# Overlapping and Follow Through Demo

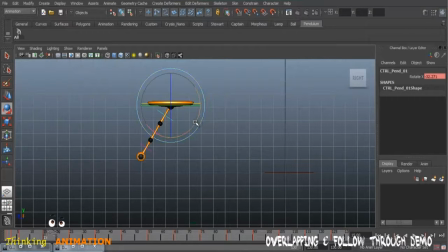I want it to be a little back here, more, bring it here, so that there should be an impact that it's pulling. Now you can see it's pulling, and take a play blast.
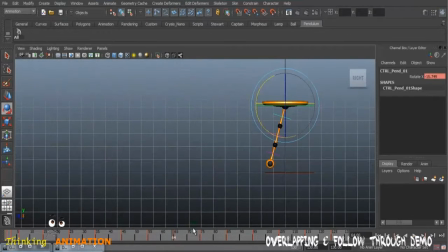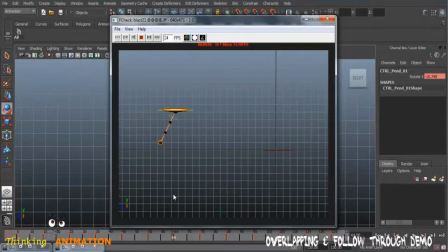And still we have to adjust as it slows down,
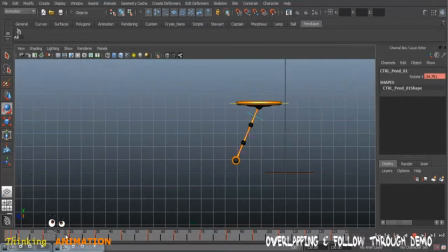and it slows down from here, almost here. I think we should bring this keyframe back,
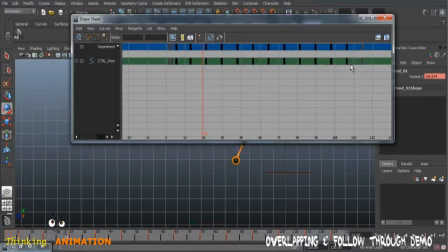and to do so we have to go to again to the DOP sheet, bring it back to frame 23. You can follow the same frames, you may alter
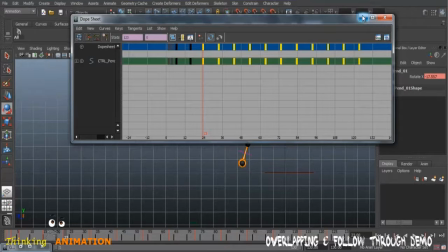as if you think there needs to be improvement, there needs the animation to be improved.
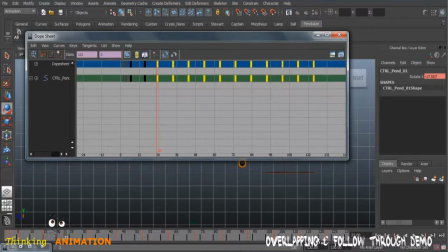You can just alter your timing or even the motion.
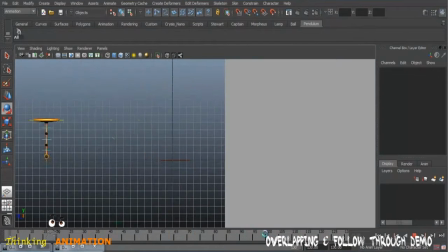And now if you take another play blast,
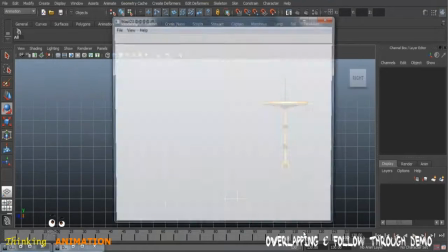now it does look perfect, because the main impact that I needed, it happens here.
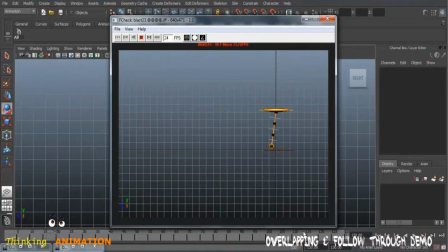Now it starts, it pulls it lets go, and now you can see it comes to a stop.
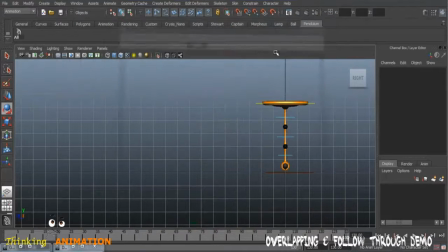So animation is very smooth, and we have to take care of when it's decreasing it's losing the energy. This follow through has to start.
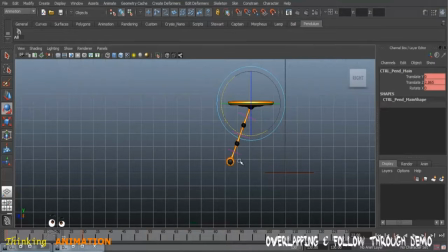We are not talking about the overlapping yet, because overlapping has to happen amongst these three giants. We are just talking about the follow through. When the motion of this leading giant is slowing into this pose,
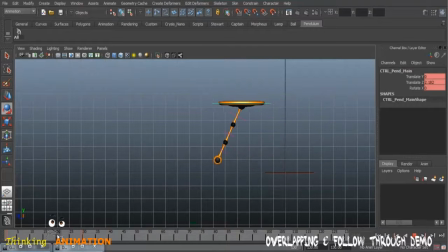this thing has to start following through. See, this joint has to start coming forward right when it's slowing into this pose. So this is adding a momentum, a flow, a believability.
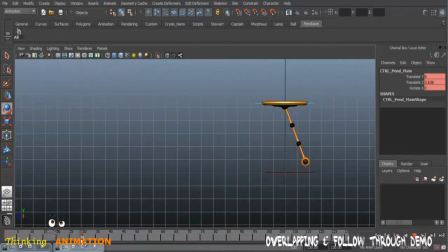So we have to think of this, because the physics rules just tell when things are pushed with force, they should react quicker, they should react quickly, and we can see this quick reaction here.
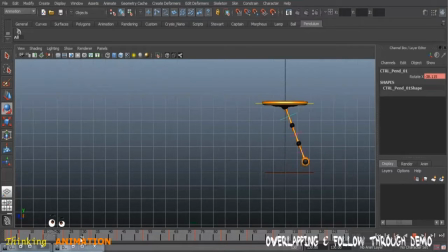But when they start losing energy, definitely the follow through has to come into an action, and that action we can see here.
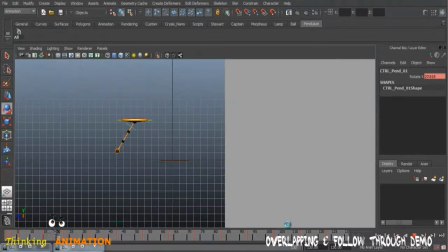Take another play blast and take a close look,
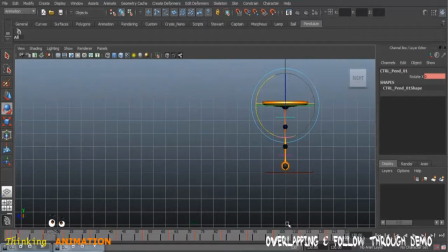and we can see that the first giant's motion and even timing does look a little perfect here.
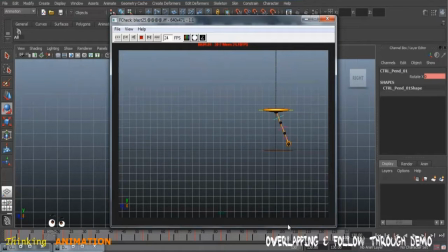And now we have to add the animation to the rest of the giants first, and then the step of overlapping has to come.
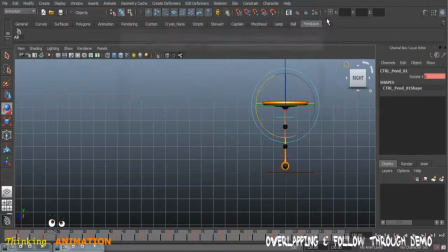And how we will overlap, this is a fun job, and you will learn new things in the graph editor. So we have to copy the same motion onto these two joints. How can we copy all keyframes together? The one thing is that
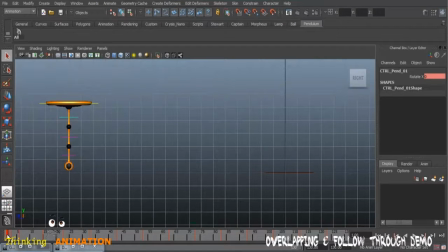just hold on the shift and press the middlemost button and drag to the right on all the timeline, and this way you can select all of your keyframes. When they are red, that means they are selected, and we can copy all the keyframes, come back to the first frame.
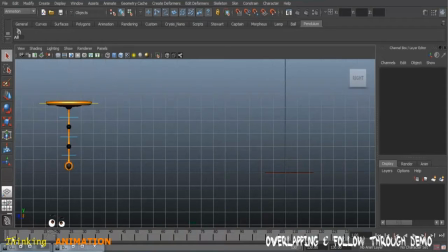This is a must to be at the first frame when you want this joint also to start animating from the first frame. And now select this frame, right click and paste. All the animation will be pasted.
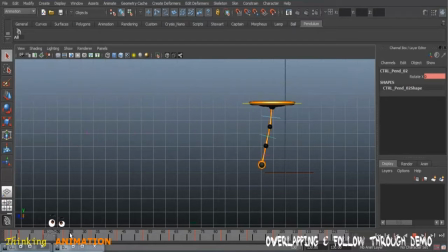Now these two frames are moving the same way. If we come here and we see, now these two frames are moving.